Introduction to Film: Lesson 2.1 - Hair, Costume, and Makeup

What is going on everybody? Hey, it's me again, Mr. Mark Levitz, bringing you today lesson 2.1 on hair, costumes, and makeup. But before we get there, we have to talk about what is Unit 2 even about? Well, Unit 2 is about this fancy French phrase called mise-en-scene. What am I talking about?
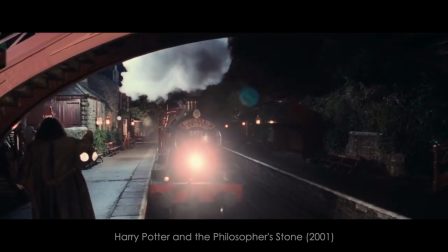Well, basically, when you're watching a film, everything that you see in the observable frame is part of the mise-en-scene.
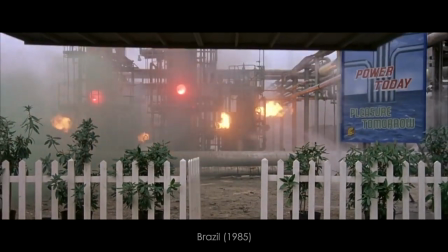Whether that's the setting where the film takes place, the props that the characters use,
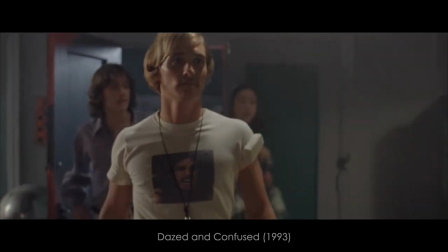the different lighting schemes and color palettes, the way that an actor moves throughout the set, or, which we're going to talk about today,
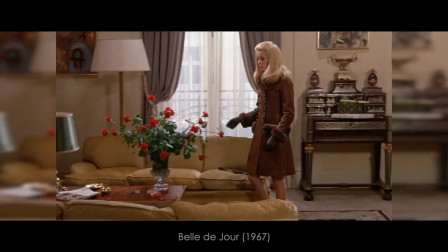the hair, costume, and makeup of a character. It all contributes to the film's mise-en-scene.
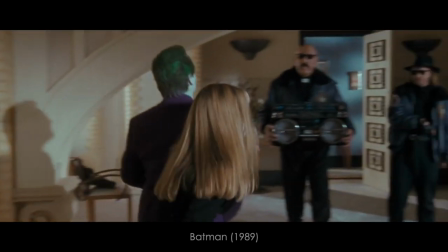So in this clip we see the Joker played by Jack Nicholson in Tim Burton's Batman.
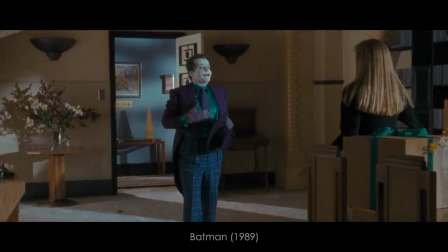Notice how his hair is perfect. His makeup is perfect.
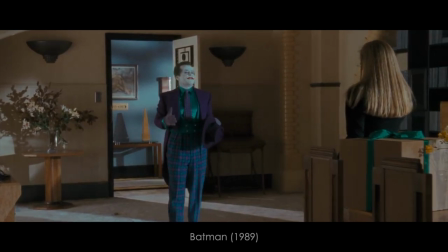His costume is always nicely pressed. All of these elements tell us something about this character, okay? But this is a very stylized version of the Joker, okay?
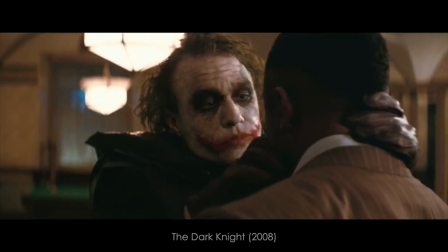Whereas in Christopher Nolan's The Dark Night from 2008, we see the same character played by Heath Ledger,
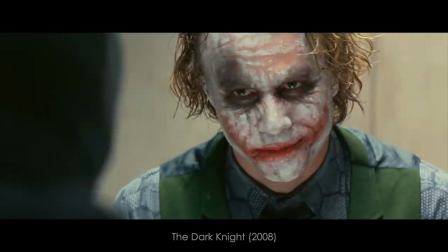but notice how the hair is longer and it's more unkept.
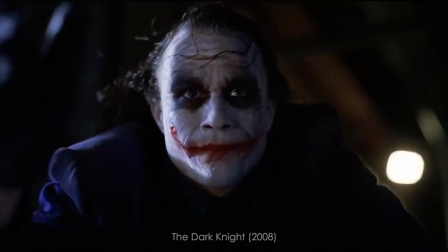It's not even that green. His face paint looks like he just sort of woke up and slapped it on his face. The scars are a lot more prominent on the side of his face. His suit still purple, but it's a little dirtier, right? This version of the Joker seems a little bit more realistic than the stylized version that we see in Tim Burton's version.
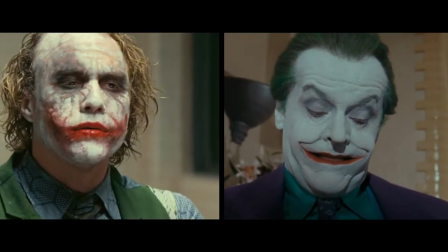So we have two different actors in two different films playing the same character, but notice how in each example the hair,
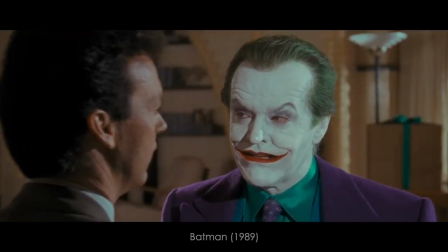the costume, and the makeup tells the audience two very different ideas for how these characters are meant to be portrayed. We have the very realistic Joker in Christopher Nolan's version, and we have a very stylized version of the Joker in Tim Burton's version. You can also communicate character through hair, costume, and makeup. Let's take a look at this clip from My Fair Lady.
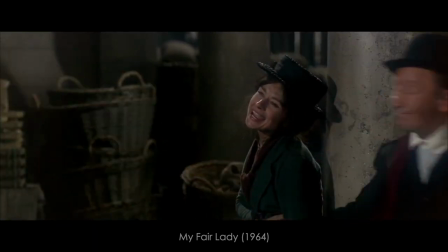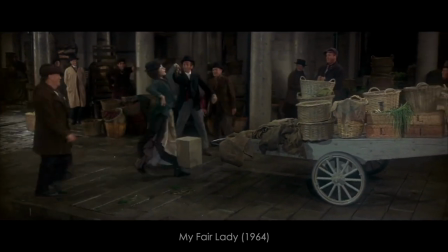In the beginning of the film, we see Audrey Hepburn's character, Eliza Doolittle, on the street, and her clothing is very tattered. She's made up to look very dirty, her hair is a mess, and we can assume that this character is of a very low social standing.
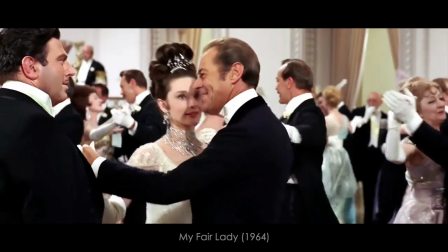However, throughout the film, notice how her makeup changes, her hair changes, her clothing changes.
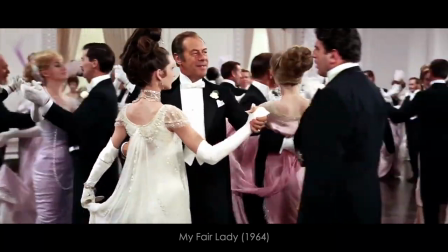And as a result of all these changes, we can assume that this character has moved out of the slums and is now of a higher social standing. We can also communicate a character's occupation, their attitude, their lifestyle choices, all through hair, costume, and makeup. Let's take a look at four examples from four different films involving teachers. So in this first example, we see Ryan Gosling from the film Half Nelson.
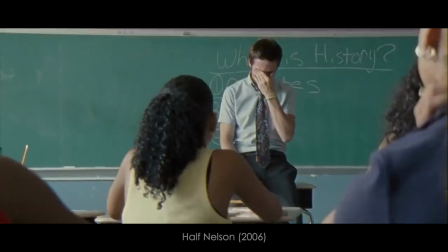He's wearing a short-sleeved collared shirt. He has a tie that doesn't match the shirt, and it doesn't quite go all the way up to the collar.
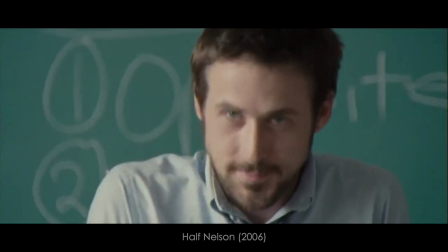His hair is sort of a mess. It looks like he hasn't shaved in days. He has some makeup under his eyes to make himself look a little tired or maybe a little under the influence. And all of these choices tell us something about the character, okay?
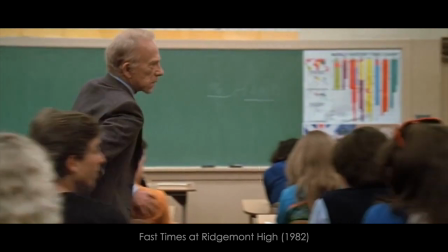Whereas in this example from Fast Times at Ridgemont High, we see Mr. Hand.
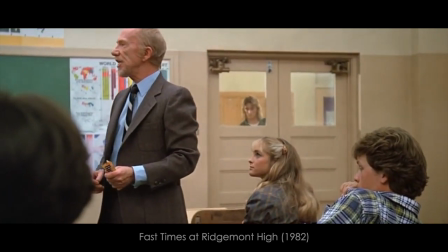Mr. Hand is in a suit, his hair looks very clean and very kept,
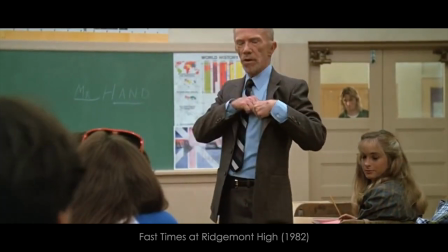his beard looks very trimmed, and all of these different choices tell us that this character demands respect.
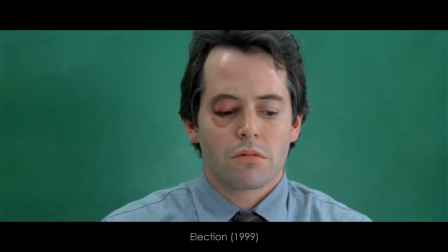In this clip, we see Matthew Broderick from the film Election. He too has hair that is rather disheveled.
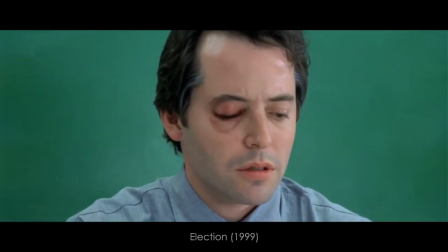He has some gray on the sideburns, which could indicate his middle age.
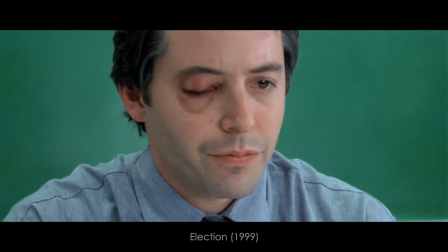He has this bug bite over his eye, so that means there must have been something horrific in his recent past, and all of these choices are telling us something about this character.